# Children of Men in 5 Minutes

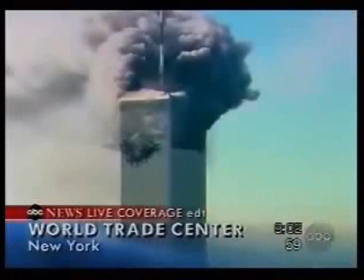3s
If you were an American, the 2000s was the decade from hell.
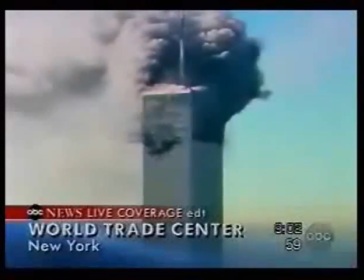9s
Think about it. Terrorism destroyed the two icons of American power.
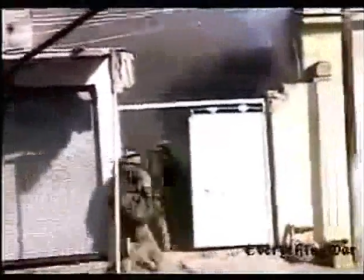15s
Two wars fought in the name of freedom destroyed countless lives in both America and abroad.
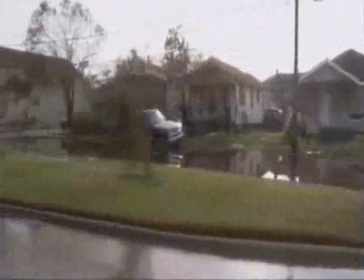22s
A hurricane coupled with political incompetence destroyed an American city.
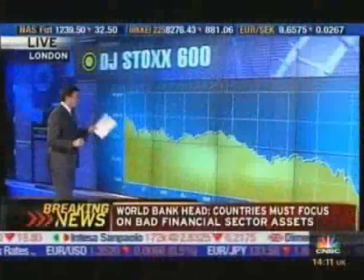28s
At the end of the decade,
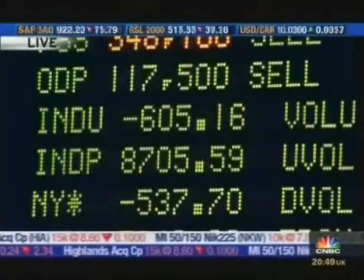31s
American greed helped cripple our economy, costing thousands of people their jobs and their future.
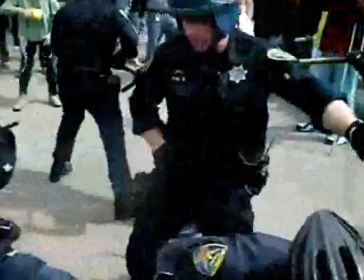38s
As we entered the 21st century, our future seemed less and less certain.
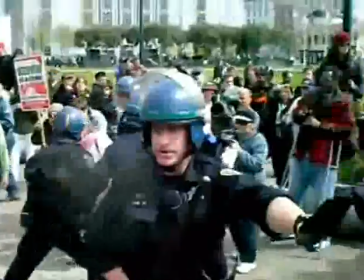43s
Maybe this was the end, but one film captured this global sense of the end of the world more than any other.
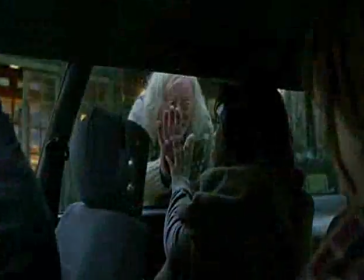52s
The film was Children of Men. With this movie, we see a blending of science fiction, political drama,
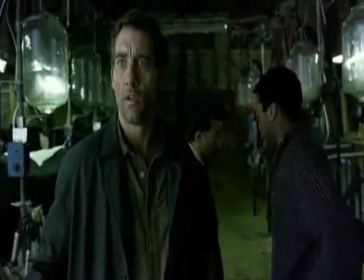61s
and some unique and complex imagery to give us a film that allows us to both escape and reflect on the world around us.
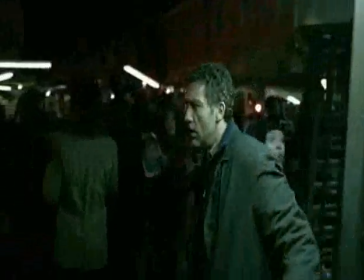70s
How does the movie do all this?
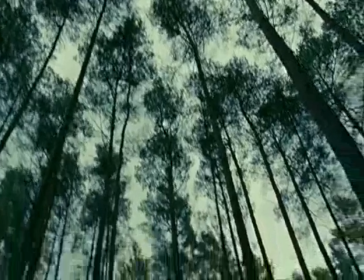72s
Well, just give me a few minutes of your time, and let's go back and take a closer look at Children of Men.
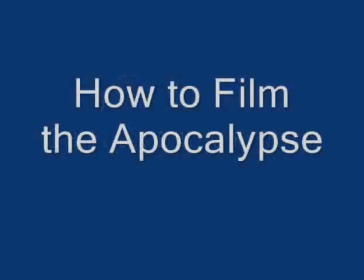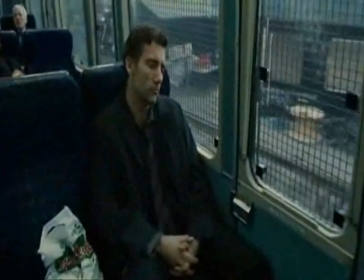85s
In Children of Men, the human race has become infertile.
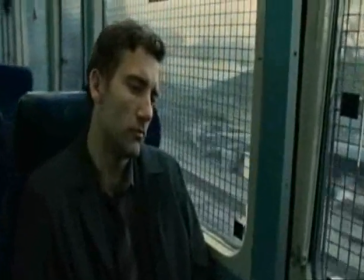90s
In a world where no new life is being born, civilization begins to unravel,
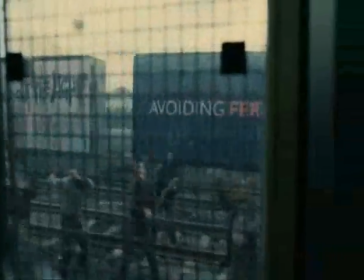96s
Britain has turned into a war zone, and illegal immigrants are captured and put in detention camps.
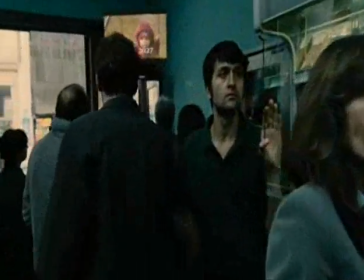103s
But unlike other films about the end of the world, Children of Men feels more real, more timely.
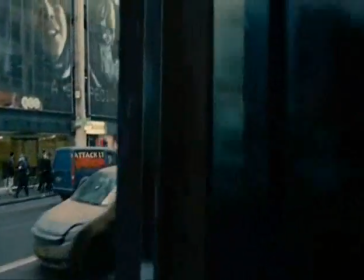110s
One of the reasons for this is the film's visual structure, specifically the use of something called the long take.
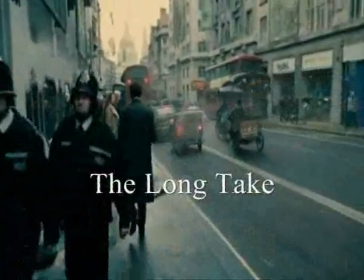120s
Now, the long take is an uninterrupted shot in a film that usually
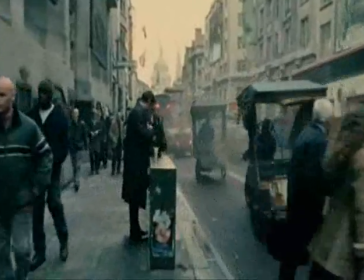125s
lasts several minutes and is longer than the film's normal editing pace.
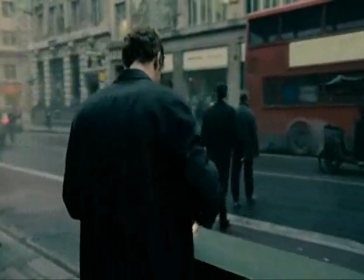131s
We see several such shots in Children of Men, including the film's unsettling opening sequence.
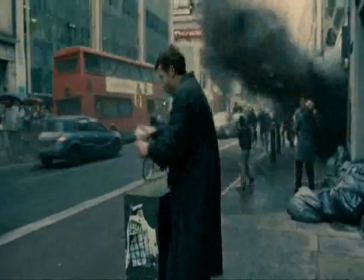138s
The use of these long takes not only gives the appearance of continuous space,
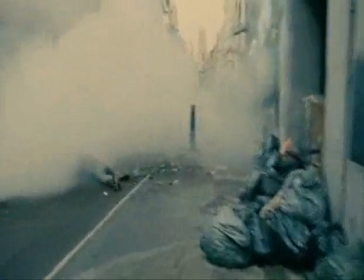144s
but also a sense that the events are unfolding in real time.
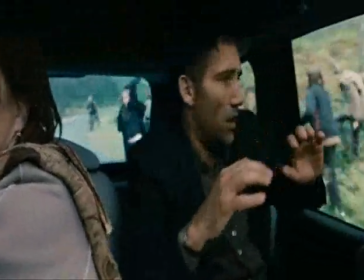149s
We can see this idea in the now famous scene where a long take is used
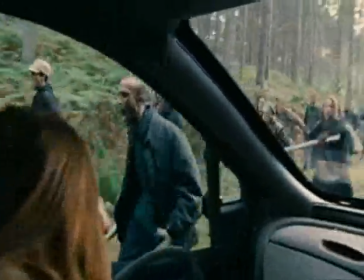154s
to show an ambush from inside a car crammed with passengers.
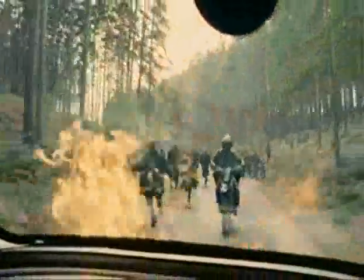159s
Even though there are some editing tricks being employed here,
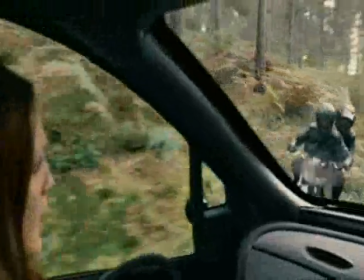163s
the seamless, continuous This movement of the camera makes the scene all the more disturbing,
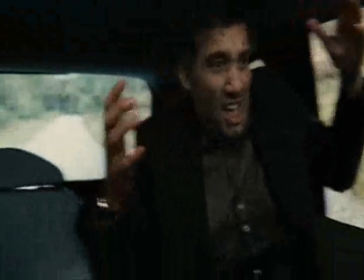169s
as the audience feels like they are trapped in a space with a dying person.
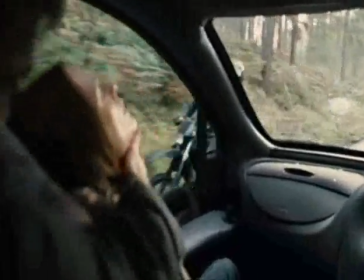175s
So Toyota of Men doesn't just build an apocalyptic world,
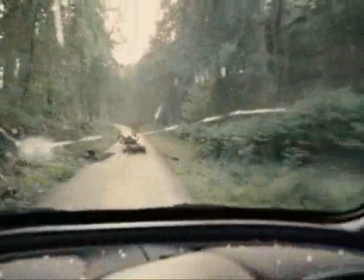180s
the film uses this long-take strategy to guide us through the world and make it seem real.
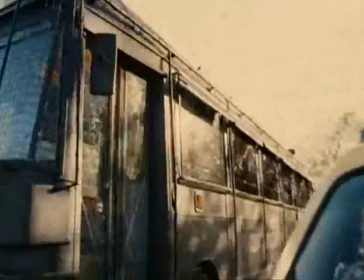189s
Another important part of the movie's visual style are its references to history.
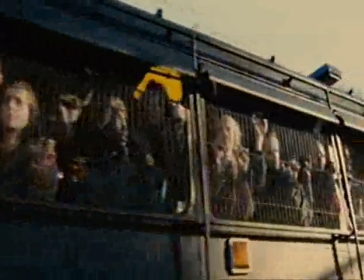194s
Now, in talking of men, immigrants and political refugees are dehumanized by England's racist government.
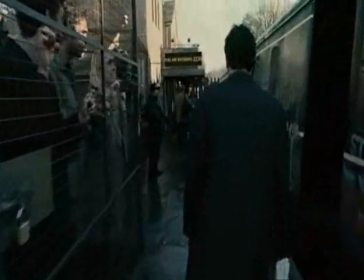203s
In depicting the mistreatment of immigrants, the film references both current and historic atrocities.
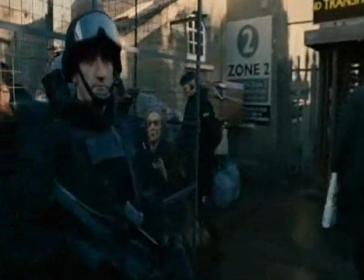210s
Now, throughout this film we see the power of the police state. We see police everywhere and people are locked in cages.
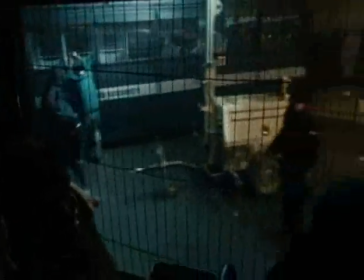218s
And strangely enough, all this seems to be a normal part of life in London at this time. But a more important example takes place in a prison camp for refugees.
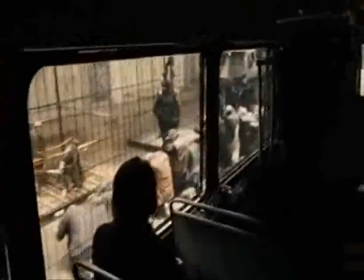227s
Through the long take,
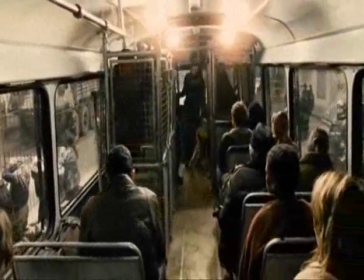228s
we view scenes of torture and humiliation that deliberately evoke the imagery of abuse from Abu Ghraib prison.
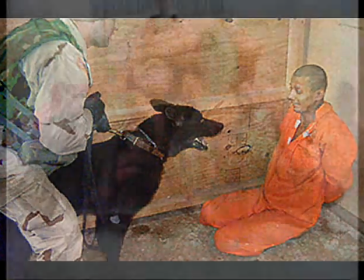237s
For those of you who don't know, Abu Ghraib prison is the infamous American run prison in Iraq.